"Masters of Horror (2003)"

Which made for a kind of a disappointing shoot. We shot this in post-production. We finished the whole film.
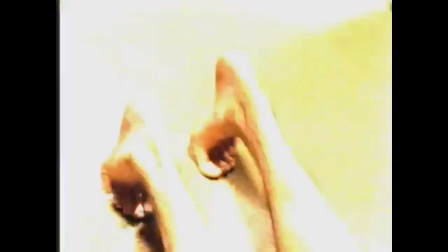(49:36)
They had the wrap party, and then the next day we filmed the transformation. with a smaller crew,
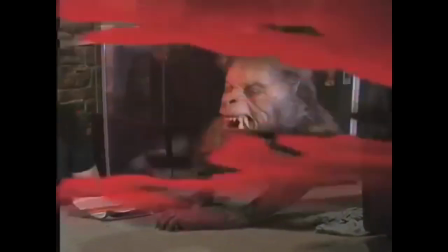(49:41)
and it was really, you know, we'd get the camera set up, and John would say action, and they had him go, and go, okay, cut, and he goes, oh, I think we got that, you know, and it's like, I think we got that. We spent months on this, and that's it, you know. So.
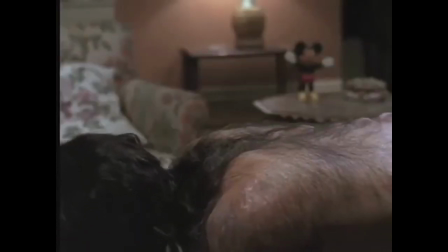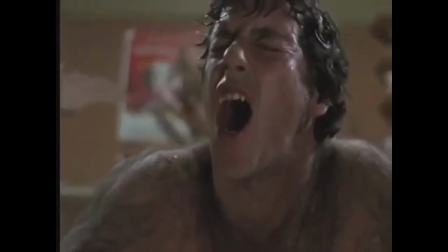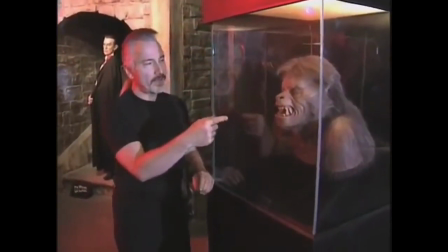(50:03)
Something that I liked about this, I really liked the second stage change ahead. What I did was there's two sides to it.
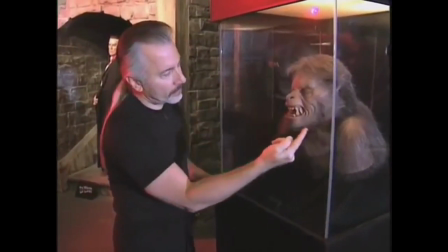(50:08)
It's very asymmetrical. This side over here is much more like the final wolf.
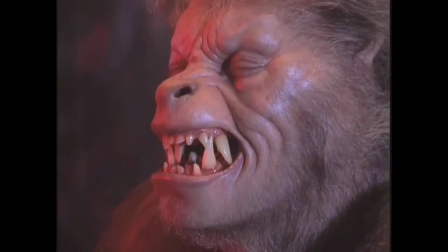(50:14)
It has a lot of the forms of the final wolf, and it's transformed more.
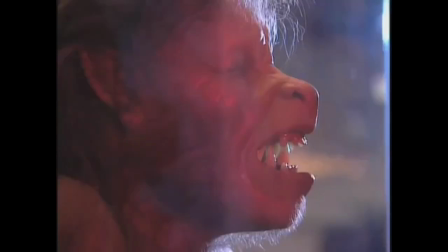(50:18)
This side is the more human side, and it's got more of what David looked like, and it's got a little more sympathy to it.
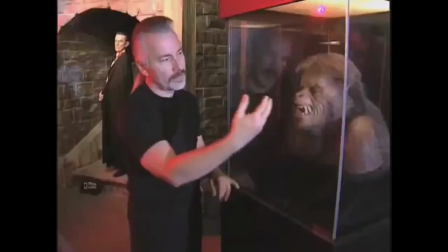(50:24)
It's a little sadder. This side's a little more evil.
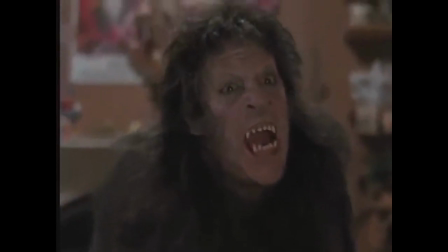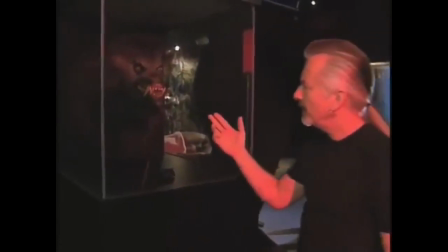(50:33)
And this is one of the, I think we made three or four heads for American Werewolf in London.
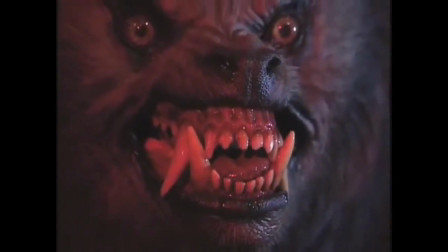(50:37)
This is one of the wolf heads. John Landis wanted the wolf to be a demon dog from hell, basically. He wanted a four-legged wolf. I was really pushing for a biped wolf, a two-legged werewolf. Yeah, I wanted the werewolf to be four-footed. I wanted it to be a big wolf monster. It just was really ferocious looking, and it would just, you know, be like this. You know, the Rick or whoever, Elaine, whoever was working it, like Rick would be holding it, and all he had to do was go like that, and you'd go, ah!
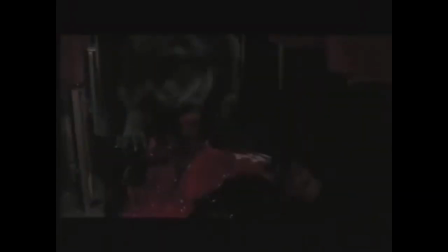(51:10)
You know, it really had tremendous life, and it was great. Rick and I disagree totally, but I think I showed it too much. I was very enamored of his work. I thought it was great. And I think I showed it too much, but he doesn't. This particular head we used in the sequence in the moors where it first attacked Griffin Dunn.
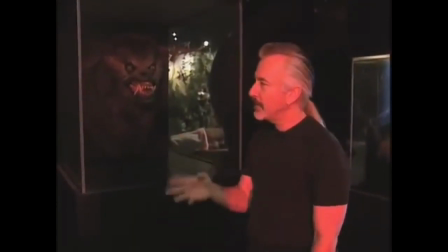(51:32)
And it was like in the middle of the night, it was freezing cold, and I'm puppeteering this head. It's got like this big kind of scissor thing inside that makes the mouth work. Just, it was essentially basically a simple puppet, you know, but he's beautifully sculpted.
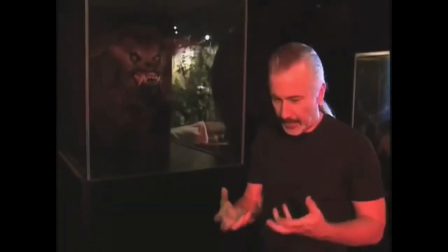(51:49)
The very first take, Griffin really got very into attacking, fighting with this wolf.
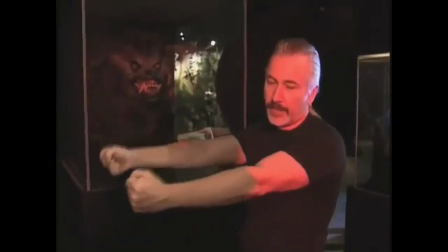(51:55)
The very first take, he grabbed onto the side of his face and completely pulled the foam rubber skin off the skull.
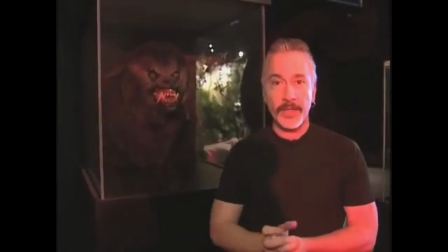(52:01)
So I'm out in the middle of no place, freezing cold, had to repair the damn thing. So the next take, I got my revenge on Griffin. So when I was puppeteering the thing, I was beating the shit out of him, basically.
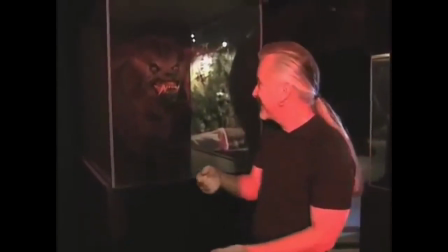(52:12)
You know, so. We also had these things that we called Nazi demons, as they were called in the script. And I wasn't quite sure what a Nazi demon was. But, I always liked the shape of those Nazi helmets, so the first thing I did was kind of sculpt this helmet, and then I did a number of different designs, some of them based on, you know, looking in the mirror. One of them was this kind of bald guy with this kind of sideways grimacy face. And I did another one that was kind of a rotted wolf, like a rotten kind of werewolf kind of guy. A couple different crazy, then another one was pretty much like a werewolfy kind of deal. It was just kind of like, you know, fun monsters with Nazi helmets and knives and guns and stuff, you know.
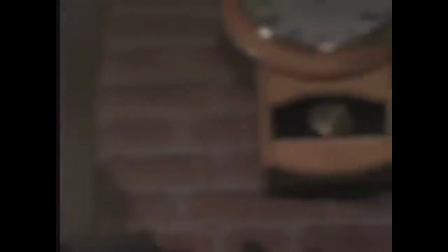(53:04)
It was a fun sequence to shoot. John likes to blow up things, you know, so we had a lot of fun in that.
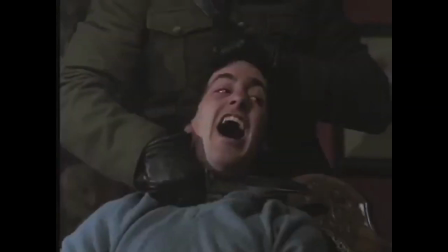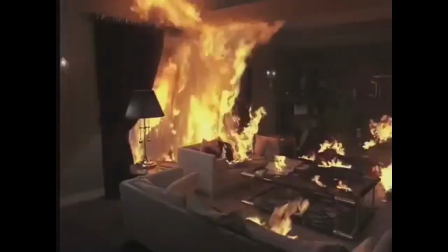You know, funny thing happened when we did an American Werewolf in London and did the transformation. People seem to think that we could do anything. And a good example of that is when I got the script for Videodrome. David Cronenberg film.